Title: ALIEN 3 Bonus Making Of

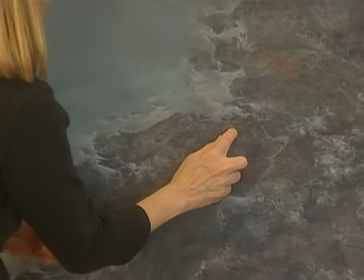(12:35)
So that area is actually painted tighter. And this I was picking up some of the plate color in these rust tones.
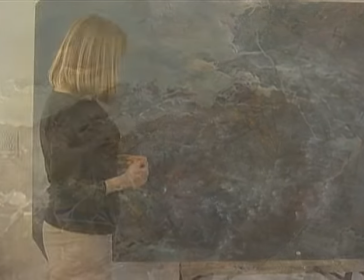(12:42)
I remember doing that, looking at the plate, and that's why the rest of it is very loose. They shot the EEV, it was supposed to be burning up, again this was way before, way before, but quite a bit before digital compositing. And I remember the guys had all these cool tricks. They were painting the tailing edge of it with ultraviolet paint, so when they put ultraviolet light on it, it would actually glow from inside. Really pretty neat.
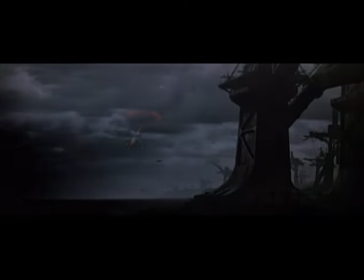The EEV coming down, that was the one digitally composited shot. They actually animated the little EEV, I think that was hand animated. And then the light coming through the clouds, they were taking the clouds that I had painted and kind of reversing them out so that whatever was dark in the clouds, he made them turn reverse and become light. so as the EEV was on fire coming through the back of the clouds, it looked like it was glowing from inside. There's another thing that we built as a miniature that didn't exist in the live-action sets, and that was this crane arm that was going to be used to pick up the EEV and be moving it through the wind and setting it down. That shot was done with painted background,
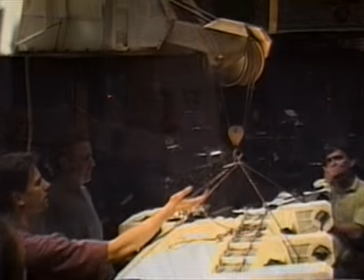(14:12)
miniature foreground and a big miniature crane arm and in order to give it scale because the
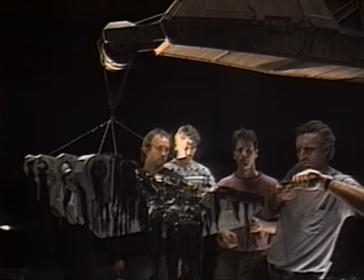(14:19)
audience doesn't know about big anything is yet and to also give it a sense of reality
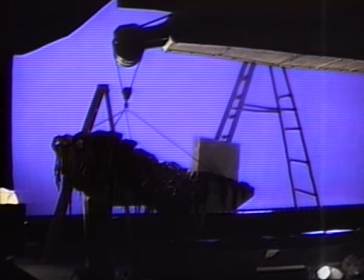(14:24)
we put a couple of people up on top of this miniature escape pod
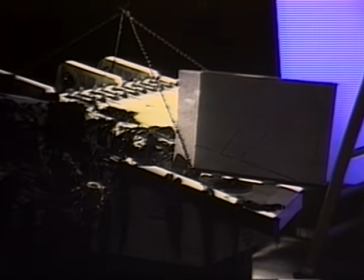(14:29)
by projecting them on little pieces of cardboard and separate passes
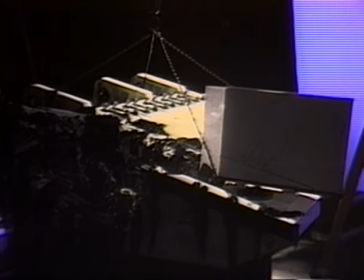(14:34)
and so they run as silhouettes and their capes are flowing in the breeze
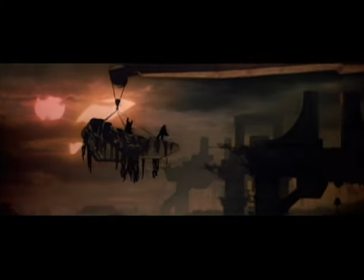(14:39)
and and And those little touches kind of give the eye a sense of relief and believability.
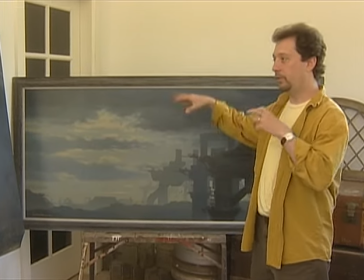(14:50)
For my taste, it was a little too sharp-edged. Maybe there was a matte line. It was kind of hard to tell because there was a lot of CG junk and dust and garbage kind of blowing through the shot.
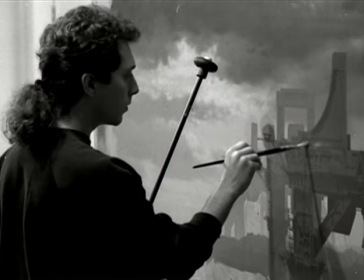(14:59)
But I know that the background was shot slightly out of focus to look like it was in the distance,
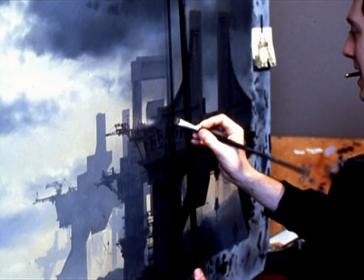(15:05)
which for my for my taste was a little too much of an effect because
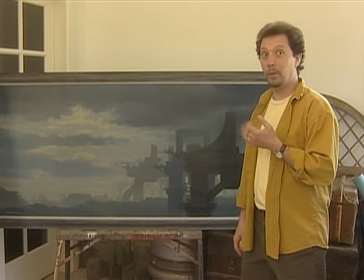(15:09)
I would expect to get that on a wide-angle shot but this was essentially made to look like a
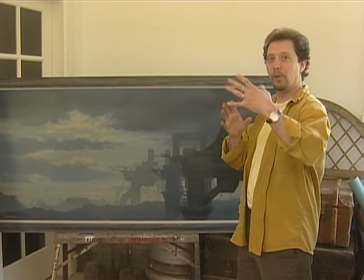(15:14)
thousand millimeter lens you'd never get a focus shift from foreground to background and a lens that wide and for me it really kind of
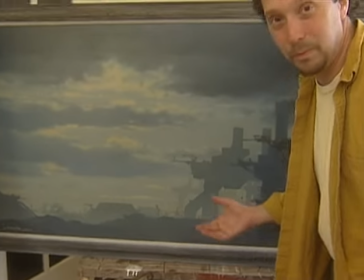(15:23)
you kind of noticed it if you look real close there's a because we did this show at at Boss Film which of course was EEG which is where they
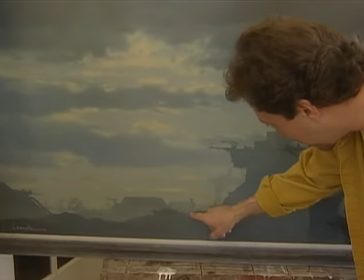(15:32)
did Blade Runner and And so right back here, I've got my homage to Tyrell Corp. You can see the big towers off to the side. One of the fun things that we did with David was there's a shot of a cross made out of found objects on this planet, out of old rusty found eye beams and metal and stuff like that, and it's in this junkyard. And David had an idea of kind of proportions of a cross, cross, and he could tell us, well, it should look like it's been made out of all these found parts, and there's sort of a religion,
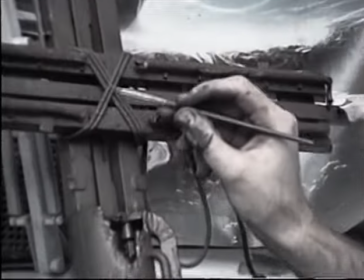(16:09)
I guess, that the inmates on this planet kind of create.
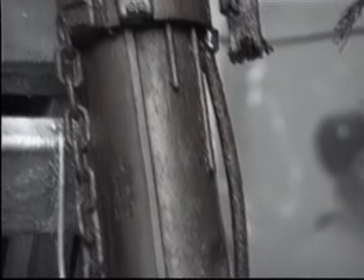(16:16)
And we were having a hard time, though,
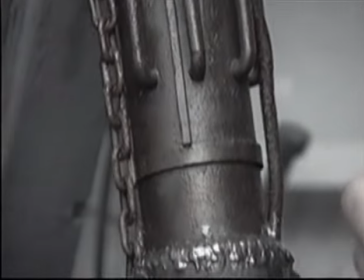(16:18)
really getting a drawing or a sketch or anything that would convey what this cross would look like. So to make it fun for the model makers, I said, you know, and everybody wanted to do this cross because everybody wants to do anything that's going to really show up and be a, you know, what we call a hero prop on the set. There were four different guys that wanted to do it.